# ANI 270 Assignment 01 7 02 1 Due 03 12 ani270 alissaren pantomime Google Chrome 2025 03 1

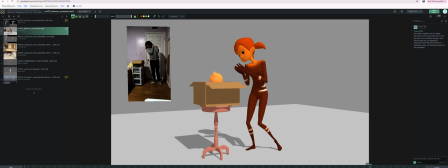[0:02]
Hey Alyssa, this looks great. I have some few notes on.
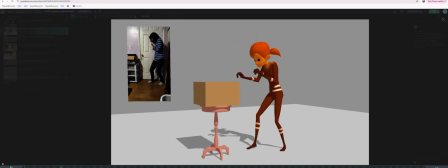[0:07]
I really like the shot cam that you picked. This three-quarter view is going to work really well. Thank you for doing that. And I have some few ideas and a few notes. And it's just adjusting some of the timing of some of the actions. Like some of it, I think, can be made like a little punchier.
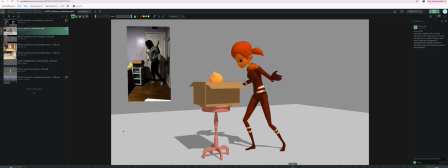[0:26]
Um, I don't know that I have a lot of notes for you when it comes to
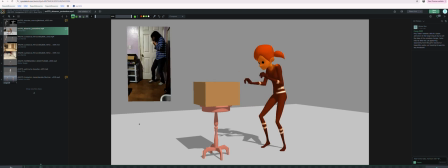[0:33]
like your poses and stuff like that, you know. Um, I do kind of like in your reference. So here your hands are like already kind of flat, almost like in anticipation of like how they're going to be posed when they touch the box.
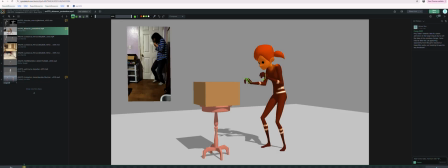[0:48]
Maybe you can, just give them a little rotate or something, get them off the like how it's going to look when they grab the box, just so that there's a little bit more of a change.
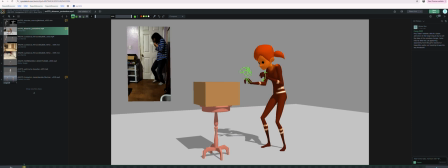[1:03]
Oh, yeah, that's okay. I'm not too embarrassed by that hand. Okay, now I just got embarrassed. It didn't last long. But anyways, here you start to pick up the foot without shifting the rest of the body.
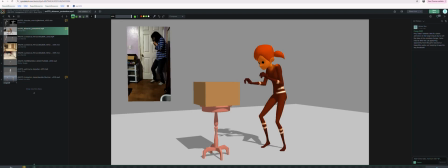[1:18]
I think maybe you just didn't get to it, but I think that it would be nice to see kind of like a down and up coming from like your center of gravity here when the character pushes forward. There's kind of like an up and a down, which also is fine, but I don't know.
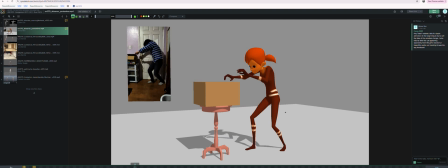[1:36]
I feel like kind of a down up. I don't know why. I can't justify why I'm thinking that. But it's okay too if you want to keep the down and up. Like this settle down here works great for me.
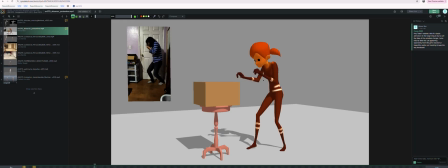[1:53]
I think maybe here I would just watch on, I know the character doesn't have a mouth, but maybe if you could like clear the face a little bit from this hand, just drop it down a little bit.
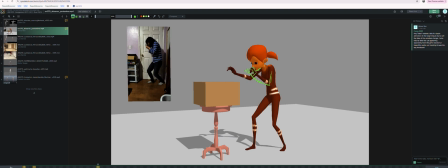[2:07]
Have like a little bit of negative space here between the face and the top of this hand. Hopefully there's room for that in there. Yeah.
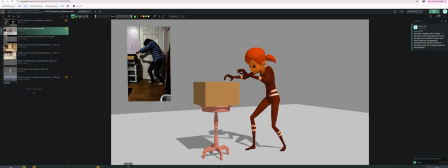[2:27]
There's something about this hand pose here that I think could be stronger. It's kind of reading like kind of that C-shaped claw. And I think maybe just if you rotated it a touch back this way so that we see just a little hint of like the palm,
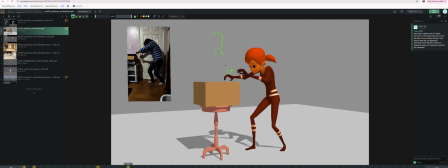[2:48]
not super extreme, but just to kind of give it some more dimension. Get it kind of off of that claw shape or that C shape and just like kind of have a little bit more definition.
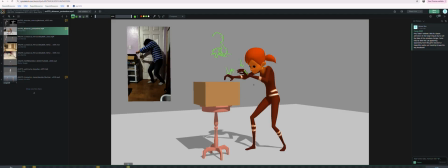[3:07]
Kind of almost like the opposite of this where we're seeing the back of the hand. It's like almost we want to see a little bit more of the palm there. Just a tiny note.
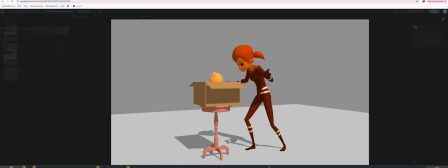[3:20]
But then overall the timing thing, I think when she opens the box,
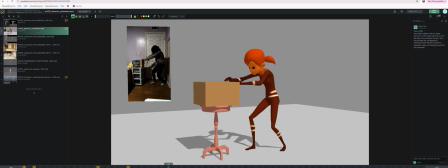[3:28]
right now in stepped, it looks a little even, and maybe that's just because you haven't played with your timing. But I would think this is an opportunity to do something like kind of a little unexpected, and I find when you do timing like that, it can add a lot of appeal to a shot.
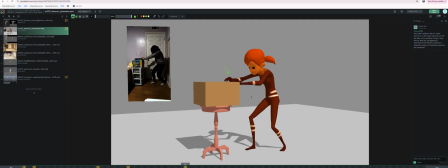[3:47]
So whatever you can do to like unstack the hands, I'm not really sure if you're going to be able to do that much, but maybe you could even though it's not going to make total sense, you might even be able to bring this hand kind of around the side of the box or something, have some fingers.
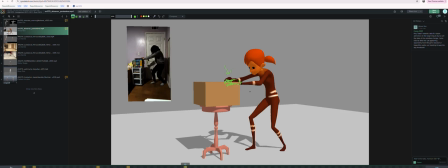[4:04]
I'm not saying these are the right pose. It's for you to like play with and decide.
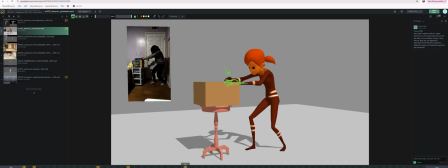[4:09]
I'm just kind of saying, hey, it'd be ideal if the hands weren't stacked and we could get as good of a silhouette as we could get between those hands, so it becomes as intelligible as it can be about those two hands.
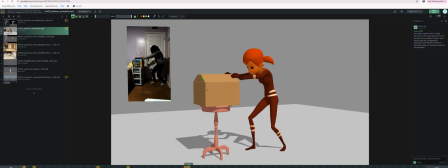[4:23]
But actually, getting back to the timing note, I kind of, it goes like from flat to open like this. I think it would be kind of fun to have it be slow, like really slow getting to a point.
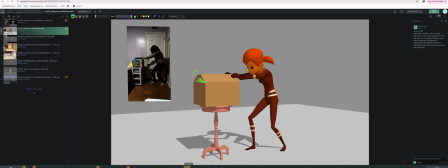[4:38]
And maybe it's this point where you have it, but and once you do breakdowns and work out the timing, like maybe it can go really slow and then she just pops open the box like really quickly. So like timing wise,
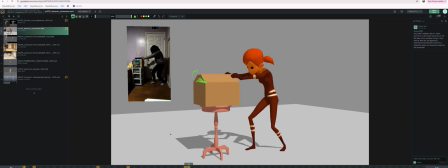[4:57]
you go from here to here, and here. So, you know, take a lot of time to get to like this pose,
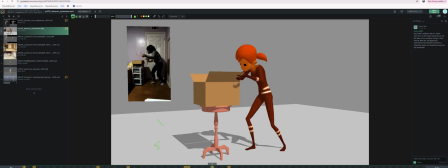[5:11]
and then have the pose at like 57, the pose at 62 closer together. Like maybe that could even be like, I don't know, just a thought.
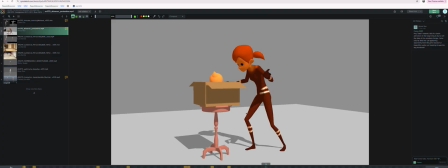[5:22]
Or maybe, you know, she throws it open and the cat head pops out, which I love because I feel like now I'm looking exactly
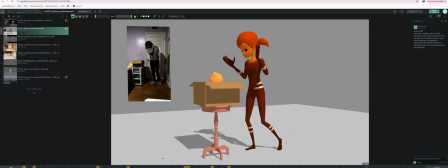[5:33]
where I'm supposed to be looking. And then the only other timing note I have is when she goes into that up pose. I feel like this is a little slow and even in the timing here.
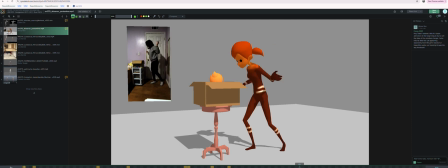[5:50]
So maybe that can all just be sped up a little bit and made it like a little sharper. I think too with like this pose, I love this hand pose. That's great. But if you can get it like out here,
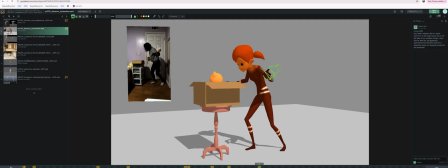[6:06]
maybe, you know, so it's not like stacked on top of her arm, might be a little stronger. If this arm, you know, maybe you can get it up here a little bit more in silhouette. Something like that, just to kind of get it clear of the box and stuff like that.
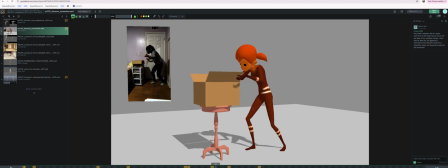[6:25]
Just in general with all your poses, I think you're kind of looking to get things like clear. And that way we would see like what's going on here.
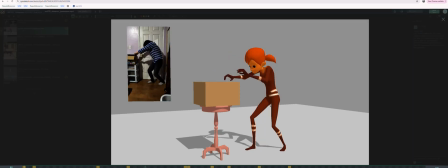[6:45]
Yeah. These are all tiny notes. I think like overall this is working really successful.
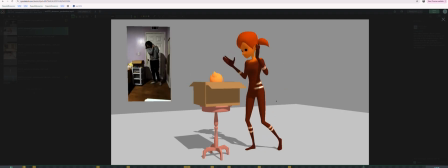[6:51]
It's just like a way to kind of like push it as much as you can. And you shot new reference for the approach and everything like that.
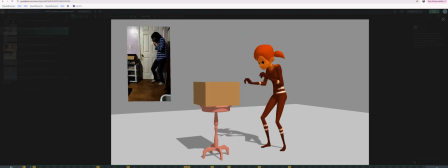[6:58]
Love it.
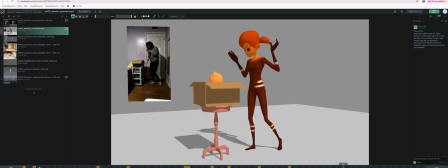[7:04]
Yeah, and then maybe on the last pose, now that I'm seeing it from your camera view, this is a nice pose, and I'm not saying, I'm just playing with it in my mind right now.
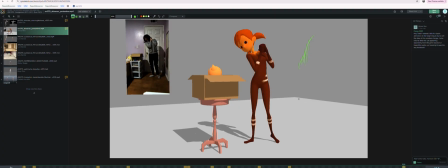[7:21]
If maybe the line of action would be a little stronger if it was like, because right now your line of action is kind of like this, and then it kind of goes down like this, kind of sliding it around.
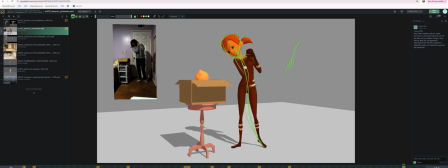[7:37]
And it's not that I dislike this. I do like this. But I'm wondering if maybe the line of action could almost, let me see. There's ways to be fancy here. I'm going to copy that there.
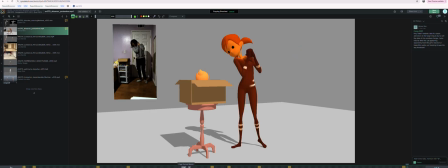[7:57]
How do I paste? Not there. Okay, cool. And now there's a way to... Nope. I'm trying to move it over just so I can do a little comparison drawing, but maybe that's not going to work.